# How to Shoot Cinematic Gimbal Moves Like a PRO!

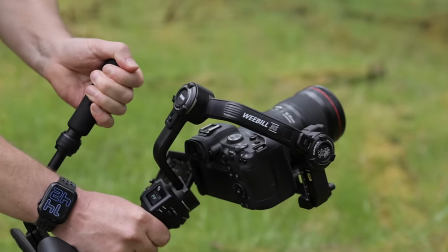0:00 So, what's the secret to shooting professional looking gimbal moves? How do you capture smooth cinematic camera movement that makes your video stand out? Well, that is exactly what I'm going to be showing you how to do today. It's coming up.
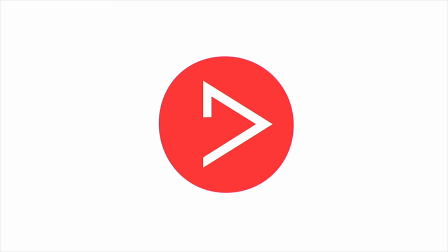Hey everyone, Steve here from Learn Online Video and today I'm at this unbelievably epic location here in the southwest
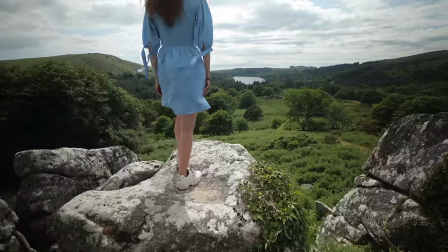0:25 of England where I'm going to be sharing five simple tricks and techniques to help you achieve cinematic Hollywood-style camera movement.
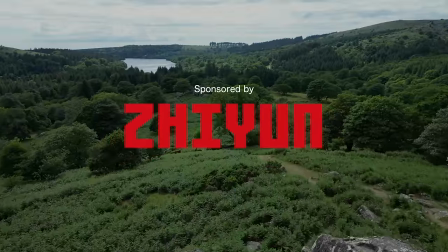0:31 A big thanks to Zhuin for sponsoring this video and for sending out the all-new Weeble 3S.
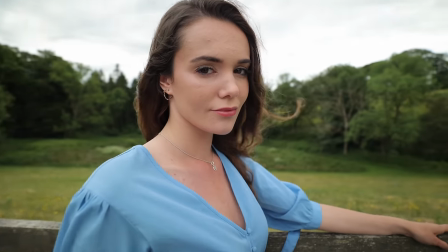0:36 This is a great gimbal for these types of shots, but as always, all gear used in this video will be linked in the description below.
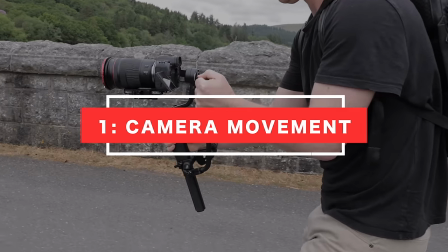0:43 Okay, let's jump straight into this video with tip number one, camera movement. Now, the aim of the game here is to capture smooth, professional-looking shots.
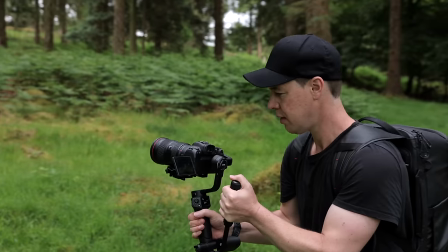0:52 Whether it's a smooth slider shot or a dramatic crane movement, mastering camera movements is crucial and can really help take your footage to the next level.
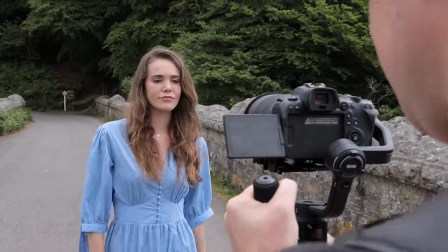1:00 So, let's use a simple tracking shot as an example.
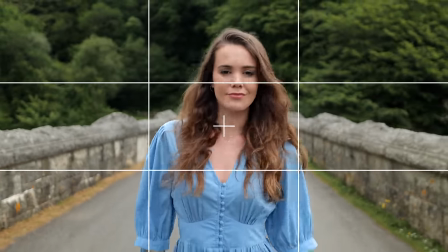1:03 We're going to place our subject in the center of frame, and as our subject moves, we're going to maintain a consistent distance and framing throughout our shot.
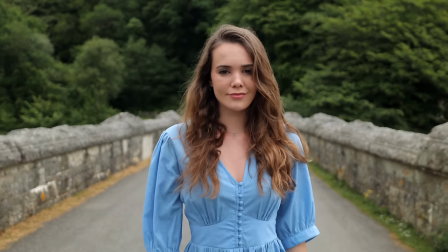1:10 This is going to help create a smoother, much steadier camera movement. Hold your gimbal with two hands.
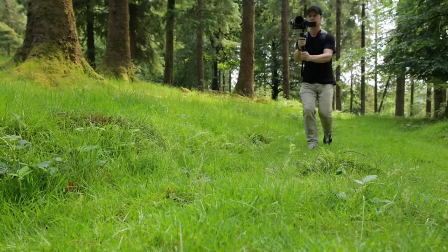1:15 The more points of contact you have on your gimbal, the smoother your shots will be. Walk with your knees slightly bent, and try to reduce your impact on the ground as much as possible.
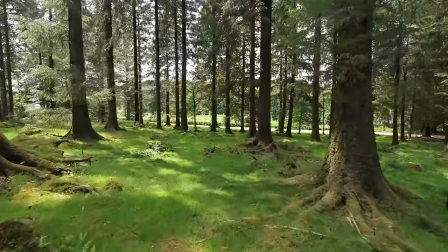1:24 Failing to do this will result in a nasty up and down camera movement, and this definitely is not what we want.
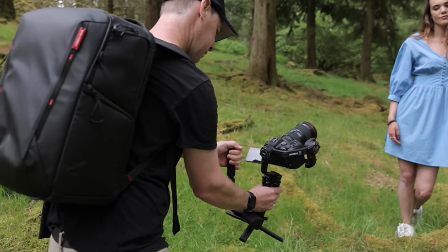1:29 Also, remember, you don't always need to be walking to achieve smooth camera movement. Take this shot here, for example, an orbit shot with the camera moving from left to right.
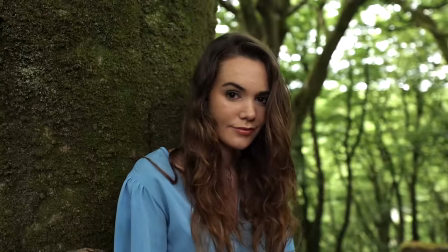1:38 If I do this by walking, the shot feels too fast and clunky.
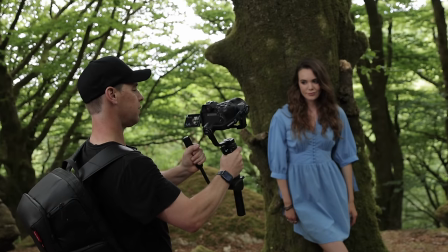1:42 But if I do the exact same movement, only this time just moving my arms and upper body, we get a much smoother camera movement. Now I know it's tempting when you pick up a gimbal, you just want to run around with it, but sometimes it's best just to rein it back a little bit. take it a little bit slower and really focus on capturing a smoother camera movement traveling less distance also don't forget to keep an
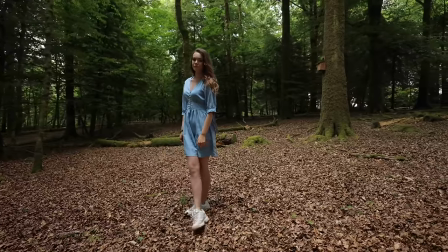2:02 eye on your background when capturing these shots get creative with your gimbal moves and make your background spin an orbit or parallax movement is great for this
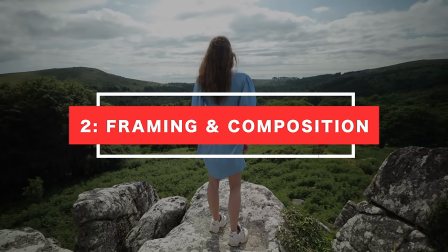2:11 and can really help elevate the visual impact of your shots framing and composition framing and composition is essential in filmmaking because it helps guide the audience's
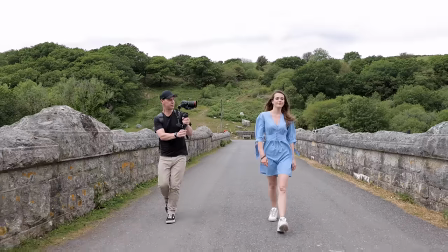2:19 attention within the frame. You could, for example, use the rule of thirds. You could frame your shot so that it's nice and symmetrical.
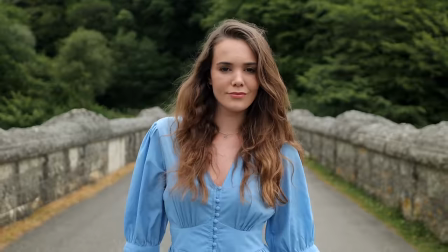2:26 You could use leading lines. Try using elements within your environment to help guide the viewer's eye to your subject or focal point.
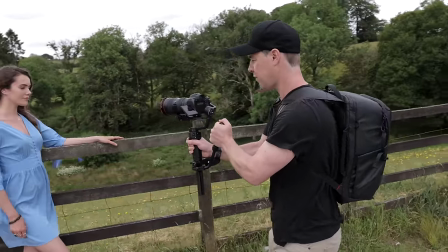2:33 Also, try to keep an aesthetically pleasing shot throughout your camera movement.
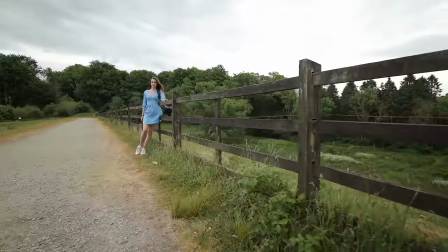2:38 You could, for example, start your shot using a combination of the rule of thirds and leading lines.
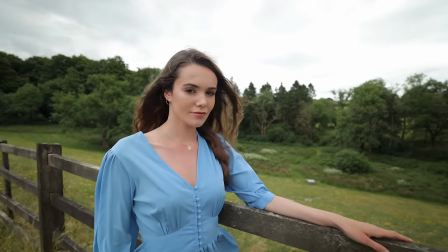2:43 Then, as the camera pushes forward, start to move your subject into the center of frame, creating a much more dynamic shot.
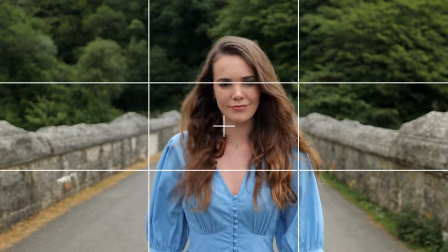2:50 Sometimes your framing and composition will be easy, just put your subject in the center of frame and keep them there, other times it will require a bit more practice and skill.
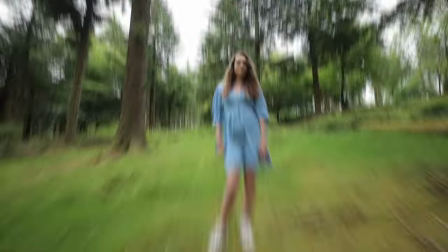2:58 Framing and composition is by far the best free way to improve the look of your films and videos, because it doesn't matter what camera you're using, it doesn't matter what gimbal you're using, the same rules apply.
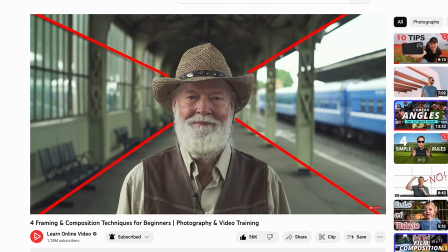3:08 I have an entire video dedicated to framing and composition, I will link it in the cards as well as in the description below.
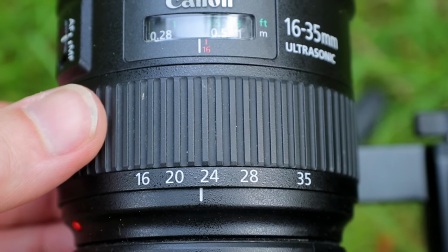3:14 Okay, let's talk about focal lengths and what difference they make to your shots. Let's start with a shot at 16mm, a nice wide field of view.
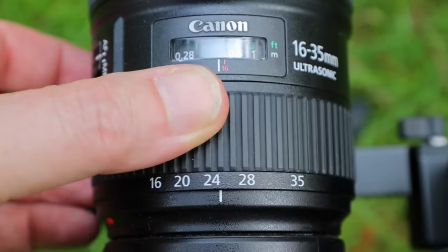3:23 We can see all of our subject and lots of the environment. Compared to a shot, say, at 35mm, which is much more zoomed in,
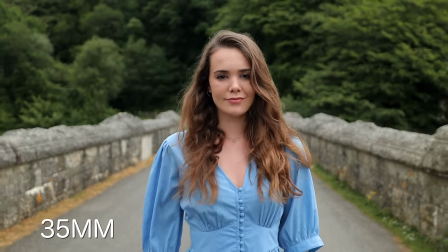3:30 our subject now fills the frame more, we have a shallower depth of field, and our shot looks much more cinematic.
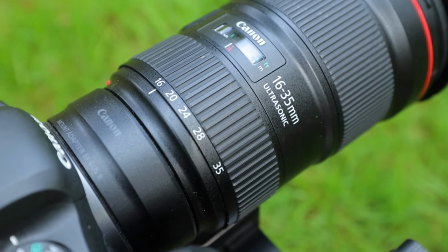3:36 The focal length of your lens directly affects the amount of background that you can see in your shot.
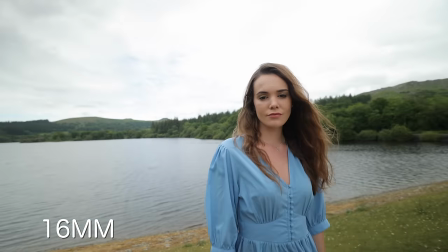3:41 The wider the focal length, the more of the background you will see. The tighter the focal length, the less of the background you will see.
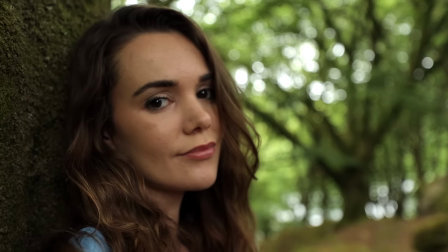3:48 This effect is particularly useful when aiming to achieve that blurry background look. Shoot wide and everything will be in focus.
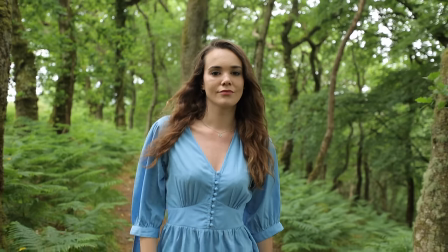3:55 Shoot tight and you'll separate your subject from the background and create much more depth to your shot.
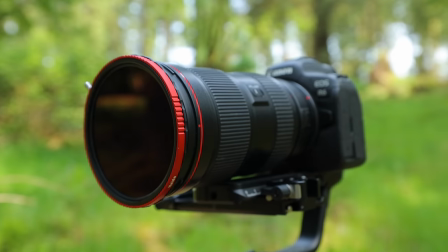4:00 On a sunny day like today, however, you're going to need an ND filter to achieve this look because you're going to want to have your aperture as low as possible.
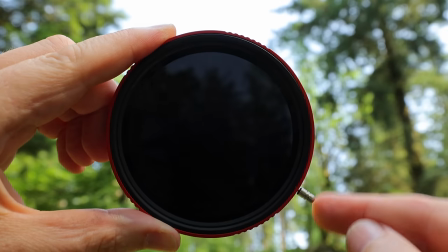4:07 I'm using a variable ND which allows me to adjust the strength of the ND so that I can expose my
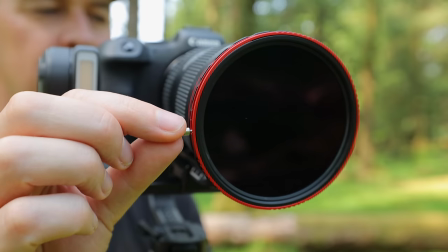4:12 shot using this tiny lever instead of going into my camera settings so extremely useful. Now if you're still struggling to get nice smooth camera movement then it might be that you're simply using the wrong gimbal mode.
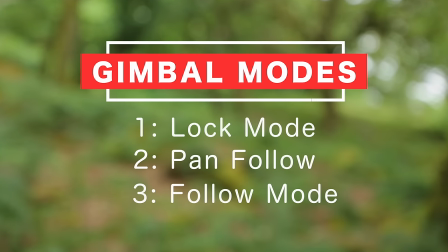4:24 Let's cover the three most common gimbal modes, what they do and when to use them. Lock mode. Now this mode comes in useful if ever you're looking to lock your camera facing a particular direction.
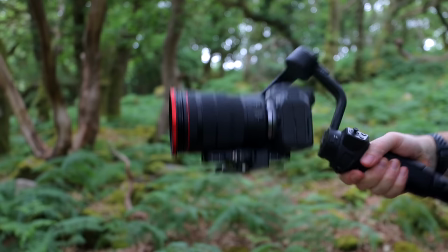4:34 See it doesn't matter which way I try and turn the gimbal, left, right, up or down, the camera remains locked facing that direction.
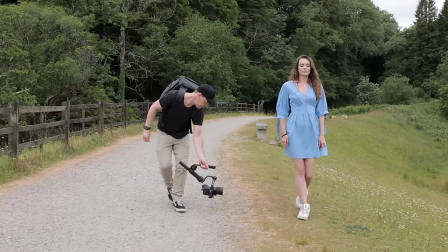4:42 This comes in really useful for tracking a moving subject, for example.
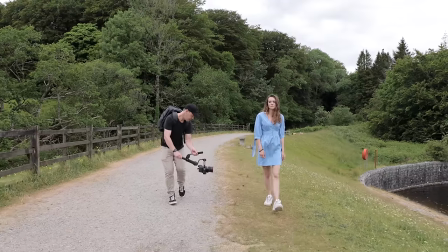4:46 By locking the pan axis, the camera will remain in a fixed position, so you don't need to worry about it accidentally panning to the left or the right.
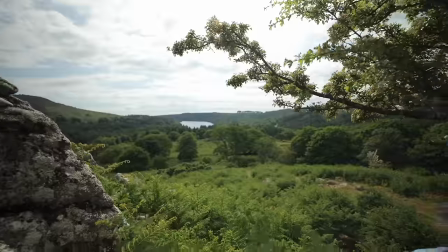4:53 It's also great for establishing shots of the location, pushing forward, pulling back, any movement where you want your camera to remain facing a fixed position. Okay, let's talk about pan follow mode. In this mode, the camera will follow any panning movements of the gimbal. So if I pan the gimbal to the right, the camera will follow. If I pan to the left, the camera will follow. But if I try and point up or down, the camera remains level on the tilt and roll axis.
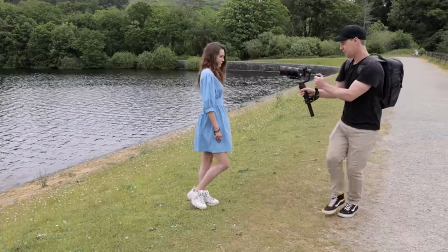5:19 I find this mode comes in really useful for the orbit or parallax shots, as it allows you to maintain a consistent framing of your subject,
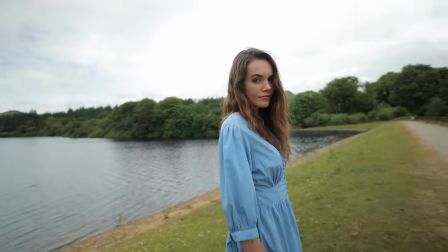5:25 while the gimbal compensates for any side-to-side movements you might make.
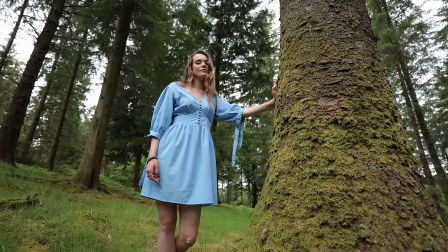5:29 By activating pan-follow mode, you can achieve professional-looking shots with smooth and stable panning motions.
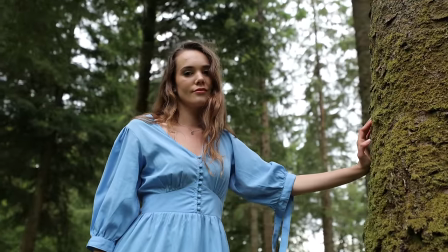5:35 It helps eliminate shaky footage and ensures that your subject stays in focus and centered. Follow mode. In follow mode, no matter which way you point your gimbal, the camera will follow. So if I pan to the right, the camera will follow. If I tilt up or tilt down, the camera will follow. This mode's particularly useful for capturing dynamic shots or anytime you want your camera movement to mimic your gimbal.
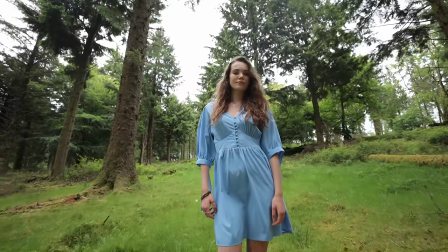5:57 So pay close attention to what gimbal mode you're using and choose the right one for whatever shot you're looking to capture. Camera angles. Capturing a good mix of camera angles in filmmaking is crucial because it adds more visual interest as well as keep your audience engaged. But the most common way to shoot using a gimbal is here at eye level, so remember to mix things up.
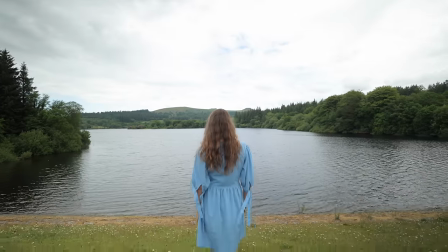6:17 Different camera angles provide unique perspectives, resulting in a much more immersive viewing experience.
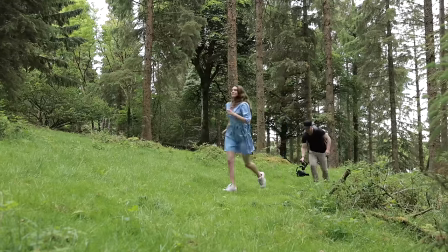6:23 This gimbal has an extendable sling grip, for example, so I'm going to use it to get my camera as low as I can to the ground, adding a completely new perspective to these shots.
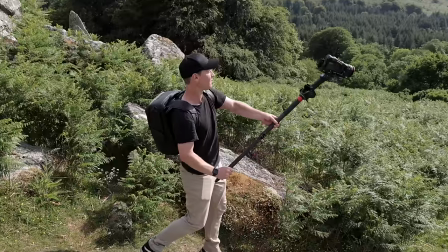6:31 Try getting your camera high off the ground. For this, I attached my gimbal to a monopod mimicking a Hollywood style crane movement. Now nothing wrong with shooting up here at eye level, but just remember to capture other camera angles to complement those shots. This will make your edits much more interesting. Now if you're still struggling to capture nice smooth camera movement, then try shooting in slow motion.
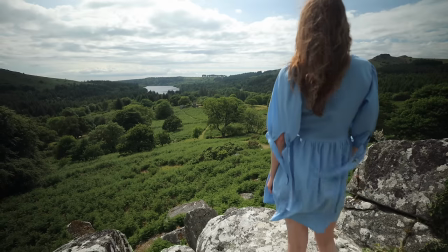6:56 By slowing your footage down, you can instantly achieve a smoother appearance and eliminate any unwanted shake.
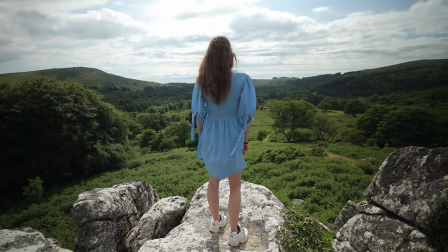7:02 This simple technique greatly enhances the visual quality of your shots, making them much more appealing to the viewer.
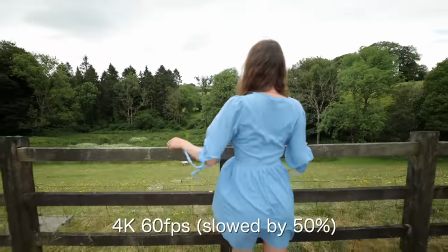7:07 Slowing down your footage not only enhances camera movement, but also enables your audience to take in more information and appreciate the moment more.
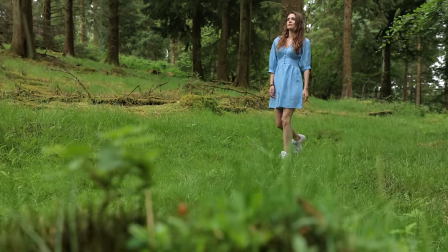7:15 By slowing down the pace, you can completely transform the mood and the atmosphere.
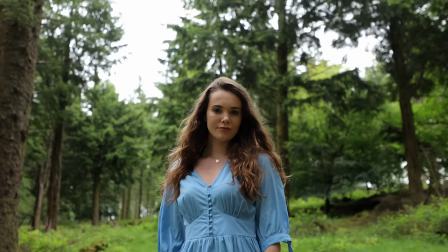7:20 A fast-paced shot with upbeat music feels distinctly different to a slow-motion shot accompanied by orchestral music.
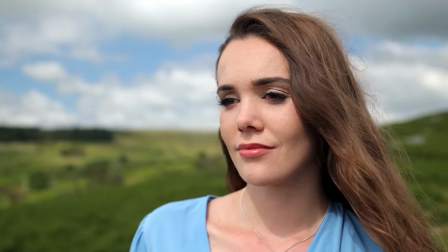7:30 Adjusting the speed not only gives you a wider range of shots, but also allows you to evoke a wider range of emotions, enhancing the overall impact of your visuals. Now remember, practice makes perfect with this, so grab your gimbal and start experimenting with these techniques. I will link the Weeble 3S below, as well as any other gear used in this video. And if you'd like to learn more about how to capture smooth, cinematic gimbal moves, then be sure to check out this video here, where I break down the top 10 gimbal moves to make anyone look epic. But that's it from me, thanks for watching and I will see you in the next video.